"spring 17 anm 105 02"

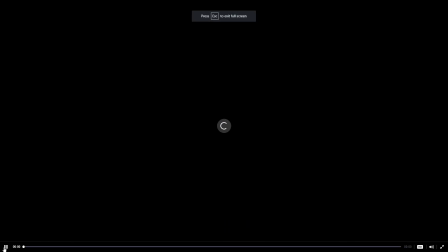62:22 Um, I think, yeah, one thing you mentioned in the comment.
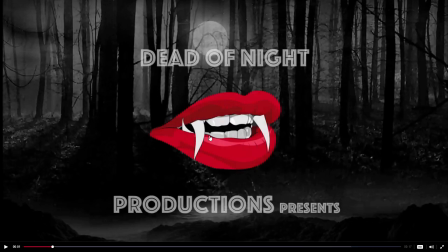62:27 So, anyways, good choice of text, good choice of background, nice illustration here.
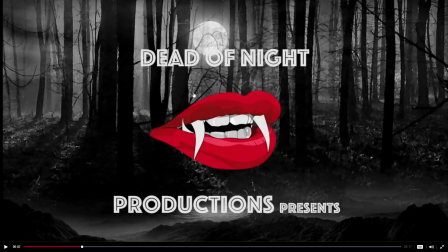62:35 The You mentioned the white on white issue with the text. I think if it just didn't overlap the moon, you could sort that out. So maybe, either in Photoshop, kind of moving the moon up,
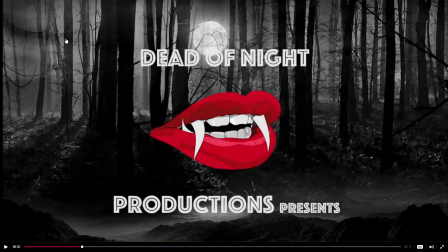62:52 or taking the whole background image and scaling it up to get it kind of scooched up further, or moving this text down a little bit. There's a lot of choices to just, but I think it doesn't, when you look at it against this gray background, the white's fine, but it's just up against the moon that it's competing.
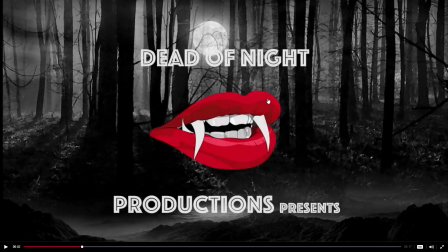63:11 Um, and, um, and yeah, I mean, not too much, animation, but maybe you wouldn't want it overdone anyways. Oh, another thing you might do that might kind of help the look of this and, um,
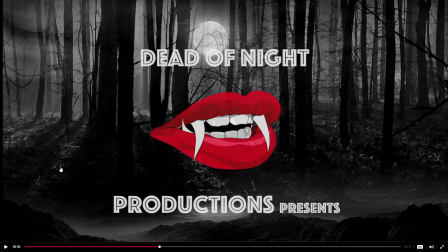63:31 help that with that issue of the white on white is to blur the background image. Because it also, I think that might help a little bit with the sort of contrast between the very sort of illustration look of the lips and the sort of more photographic look of the background.
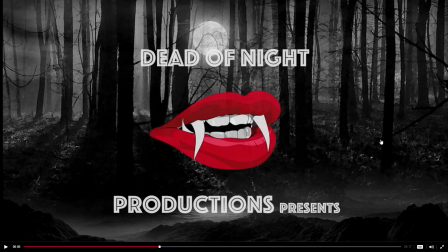63:51 So consider that blurring the background. See if you like it.
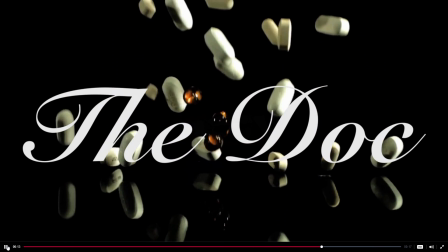63:58 Black is a little long there. So it's a cool bit of footage there with the
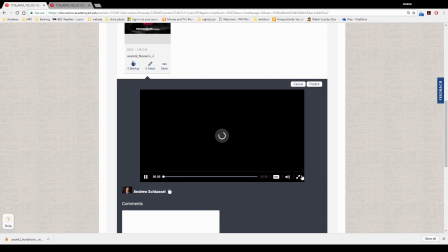64:07 pills falling and works well for the concept, the dock.
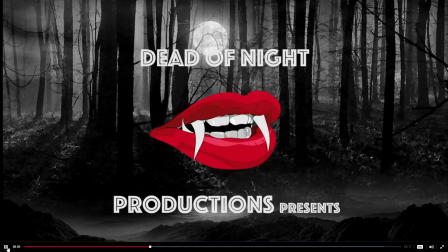64:13 I think that what you end up with though is kind of a busy background to kind of have the text on top.
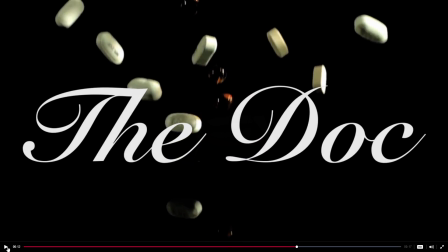64:22 So what you might want to do is first of all,
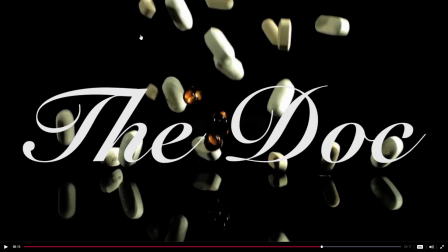64:30 again, if you scaled this up a little bit, you'd have the room to kind of scoot it down. So a lot of them are bouncing along this line, and maybe if they were bouncing a little lower, that would help. Also, you could have the title higher in the screen. You can do both of those things or either of those things.
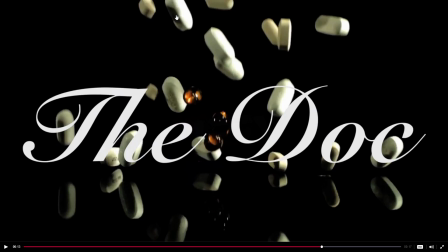64:48 And then once again, either, maybe start out with this in focus. And you have some extra time to do this because you have so much black there.
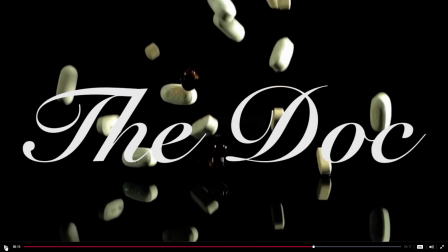64:58 So start out with this in focus, and then maybe like here, animate the blur so it starts blurring, and then fade up the title.
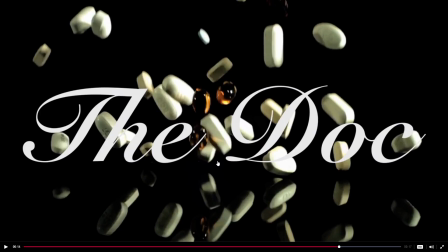65:07 And consider using something that's not a script type font. See if you like, because script, I don't know, they're just challenging for titles. They don't always look great.
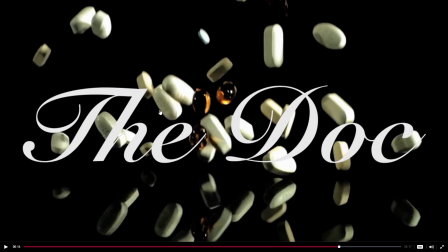65:21 So I think, yeah, if this is blurred by the time the text comes up, it's going to be easier to read and not feel so busy. And if it's not a script font, it's going to be easier to read. But yeah, some nice elements here.
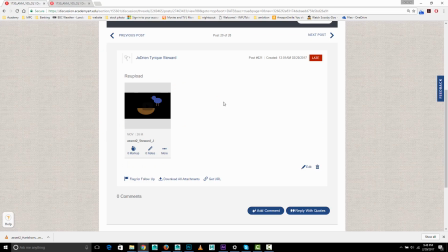65:37 You're working with some good material. And last in this group is Jay's.
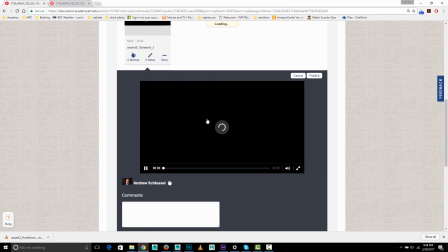65:44 It's re-uploaded there. Let's take a look.
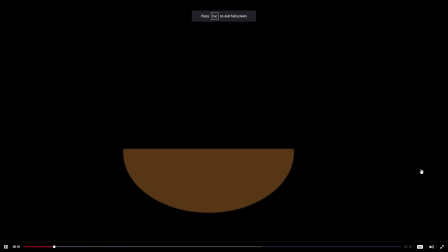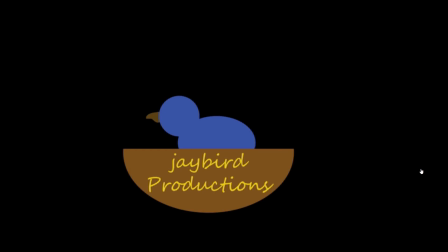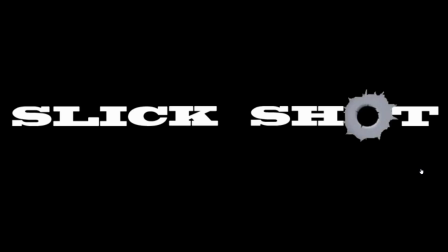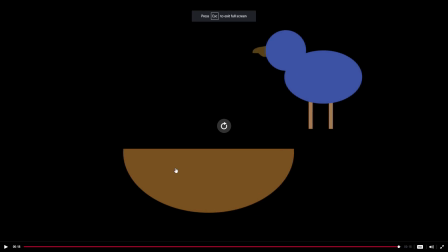66:07 Alright, so it's kind of a simple and clean look. Let's take another view of it.
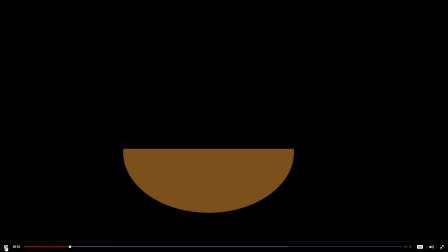66:16 You're working with very kind of simple and iconic shapes, which is okay.
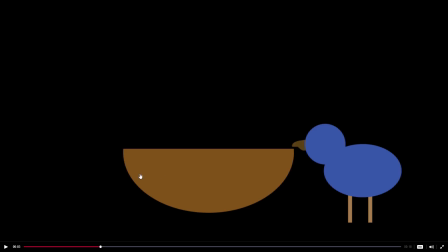66:21 I think that what would help, though, is if the movement was more bird-like.
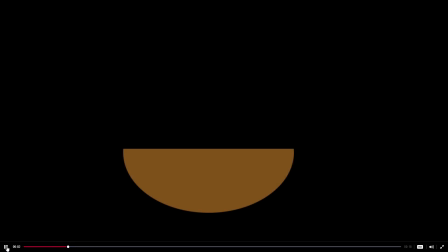66:29 So take a look at videos of birds, and they do these very quick, very snappy movements.
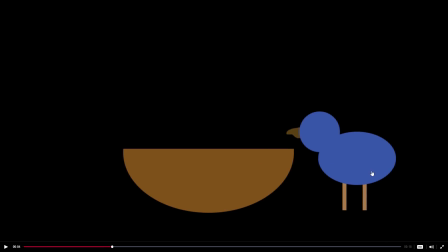66:35 Those first were good, but I think, maybe don't arc as high. Just do these little kind of very shallow hop, hop, with like little pauses in between them. As I've mentioned in earlier videos, you'll want to turn on motion blur, and that will help with this.
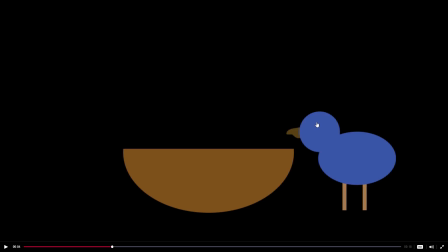66:49 Maybe give it an eye of some kind, that might help, and maybe, again, you could stick with simple shapes, but give it some feet.
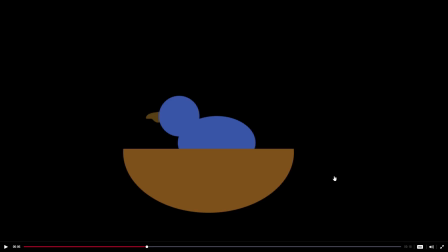66:59 And then again, that does not feel bird-like, that movement, because it's just very slow and even, and an actual bird would have to kind of flap up to get in there. So
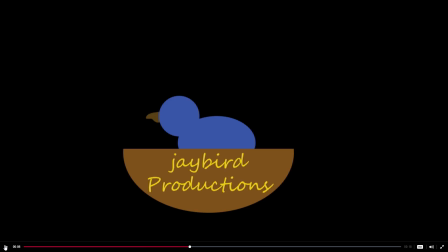67:16 and so yeah, I think, again, if you can make the, maybe have it feel like it's flapping up, and maybe have like wings kind of turning on and off. Again, you could stick with this iconic sort of simple shape look to it, even if it was sort of these half circles here that kind of appear and disappear.
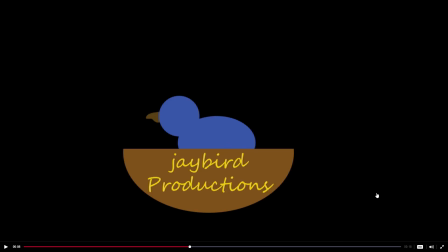67:36 But it's about the timing and the motion. If it felt like the speed and movement of flight, like the kind of lift, lift, lift, and then drop. Again, refer to some video footage to get some accurate reference. And I think if the timing and movement felt like that,
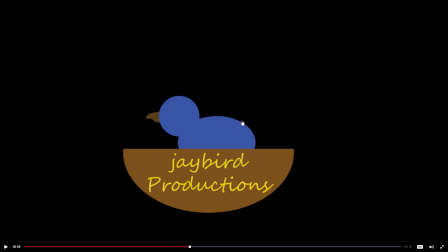67:53 then we would be more sort of forgiving of the very simple look to the shapes.
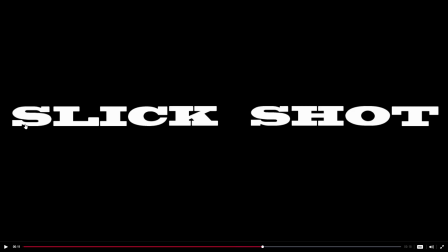68:04 And this is okay. It's just a little bit too stretched, and you're crowding the edge of the screen. So give yourself some more room at the edges. So kind of maybe make it less stretched,
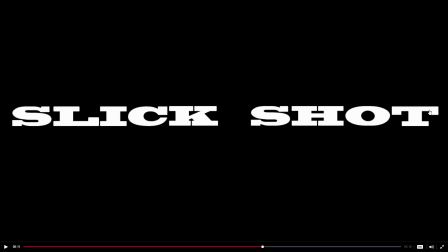68:19 but certainly, yeah, give yourself some room on the edges. And then, yeah, the gunshot thing works for the O. That's nice. And yeah, rather than cutting to black, if you can fade to black, that'll be better. Try to keep it to you're about 17 seconds. That's fine. Okay, there we go.
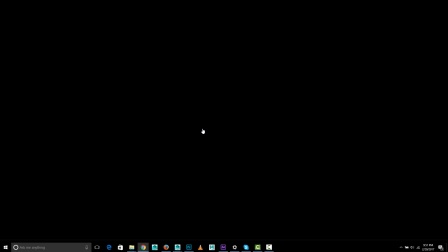68:39 Good work, everyone.